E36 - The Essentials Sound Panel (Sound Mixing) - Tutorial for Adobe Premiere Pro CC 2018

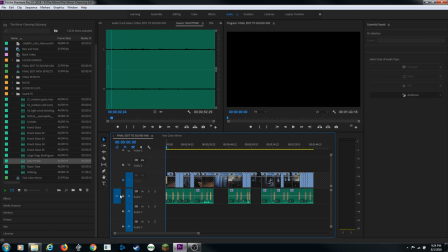(16:59)
So what I can do here is I'm going to go down my timeline. I'm going to change, by the way, I did not mention source patching here. Right now my source patching is set to audio channel 1. Whatever is in the source monitor is going to set those files on that track. So I'm going to grab my source patching and move it to audio track 2 and make sure that it's activated right there.
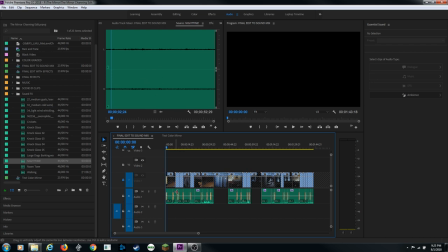(17:17)
So now my source patching, it's reading this audio file here. It's going to be dropping them on this second track here. I'm going to zoom up +++, and I'm going to go to the beginning of my clip, hit I for endpoint, and I'm going to leave an open out point. No out point on this at all. I'm not going to put an out point on this.
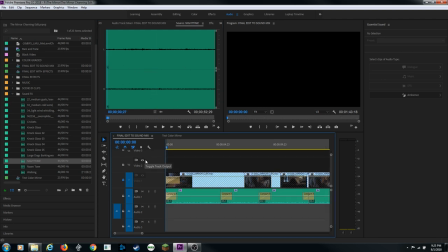(17:34)
But what I'm going to do is go to my timeline, hit I where I want it to start. This is called a 3-point edit.
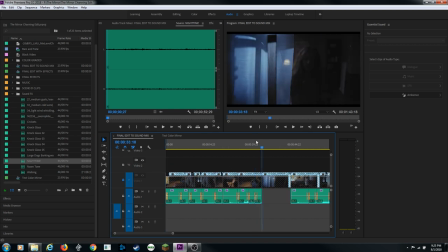(17:39)
I'm going to move down toward the end of this because I want it to cut right there and suddenly get louder crickets. So I'm going to do O for out point, and I'm going to hit period to drop it down into my timeline. By the way, this is on the first frame of the next clip. So actually, I want to arrow back one frame and go on the last frame of the previous clip and hit O for out point.
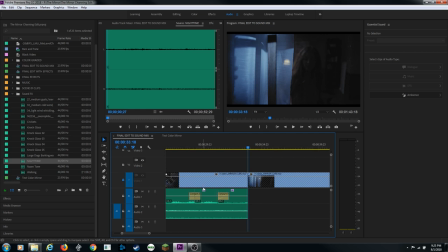(17:56)
And now I'm going to hit period to drop it in, and it will take that clip and play it. I'll zoom out here. It'll play it from my endpoint on my timeline to the out point on my timeline, and there it cuts. So I'm going to do that again. I'm going to grab my crickets. I'm going to do, because here when it cuts outside, it's going to be louder. So I'm going to, on my timeline,
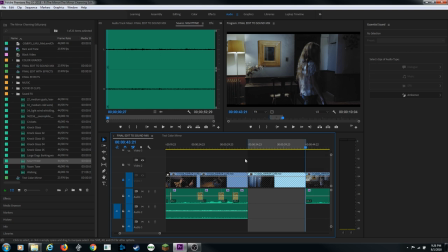(18:12)
I'll hit endpoint, arrow down, out point, and you can also drop it on. You can drop the whole thing on and cut it as well. I kind of like this method. I'm going to arrow back one frame so it's on the ending frame of my previous clip, out point, period, drop it in.
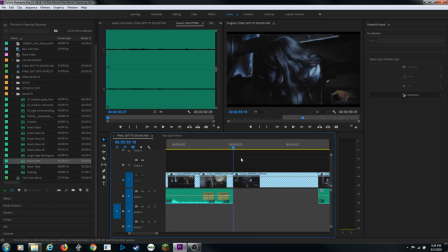(18:25)
And I'm going to continue to do this. I'm going to do this a couple more times here, endpoint, over here, arrow up to land there, arrow back one frame, O for out point, period, drop it in. I have all these cuts in it. Like I said, you could just hit your control K and cut it if you wish to, but I kind of like this method, controlling exactly where I put this.
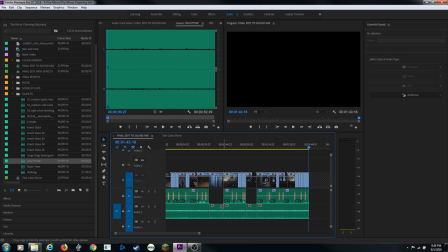(18:45)
Okay, so I've got an edit here for inside, outside, inside, outside, inside. I'm going to go to the very beginning here, and I'm going to play through this. Let's add a cross dissolve on that. Control Shift D or crossfade the beginning, so it fades in.
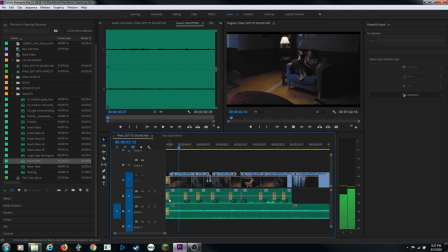(18:59)
And to me, the crickets for being indoors sound a bit loud. So I'm going to select this. I'm going to hit G for gain, and I'm going to go negative. Let's go like -8 and see what we get there. And turn down the waveforms. Let's play through it. And that's better. We can hear the room tone. We can hear the crickets outside.
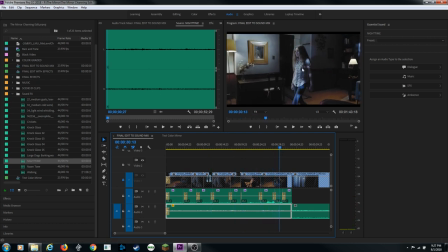(19:19)
But as she stands up and walks over, the crickets might start getting louder as she gets closer to the window, because she's getting closer to the window. So what I'm going to do is I'm going to hold down Control as she starts walking right about there, and I'm going to start a keyframe right there.
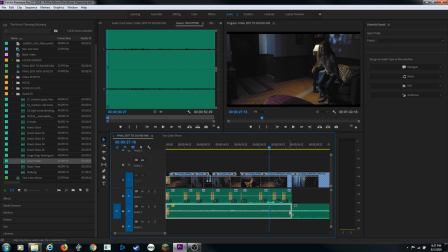(19:33)
Control or Command and click a keyframe and go to the end as she gets close to the window. Let's find where she finally gets to the window right about. So at the very end here, I'm going to do a Control click, and I'm going to turn that up a little bit. So now it will get louder as she gets closer to the window.
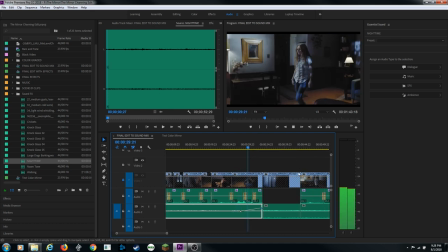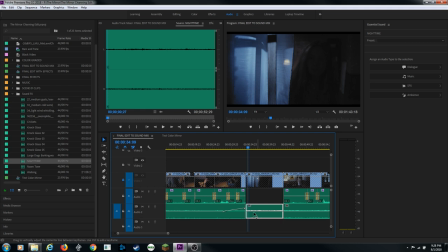(19:53)
And now as we go outside, we want this to be even a little bit louder. I'm going to hit G for gain.
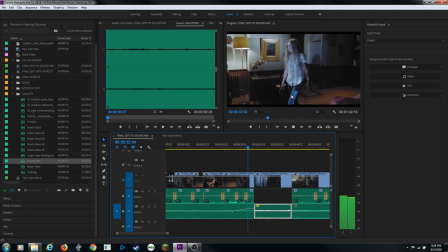(19:58)
I'm going to go 3 and add that 3 decibels louder. So as it cuts outside, the crickets are nice and clear and loud.
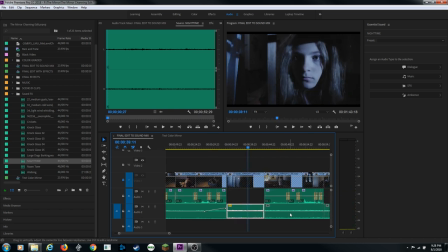(20:09)
I'm going to want to gain this clip here.
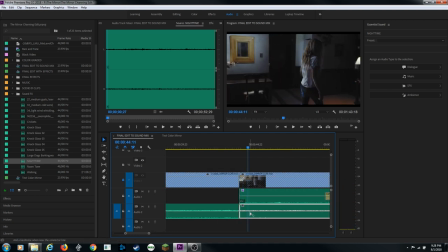(20:17)
Oh, he had a cow moo there. Anyway, so as she walks away here, let's start turning it down. Let's find where she kind of gets away from the window right there, and we'll turn it up as she gets closer to the window here. Turn that down a little bit so there's a little bit of adjustment.
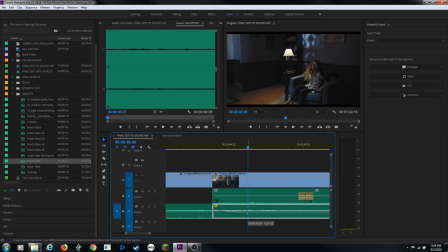(20:37)
And I want that a little quieter. And it gets quieter, she gets further from the window. So I'm going to continue doing this from beginning to end, and then I'll come back and show you the next step.
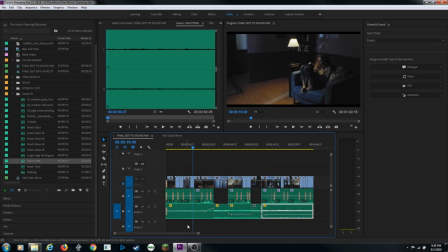(20:49)
All right, I've done my mixing from beginning to end, so one last thing I probably want to do is I want to add a little bit of an effect to make it sound like it's a little bit more outside. I'm going to select this first clip. I'm going to assign that as a sound effect. And under sound effect, it gives me some reverb here. I'm going to select this, pull it down. I'm going to tell it that it's outside reverb. So let's solo that.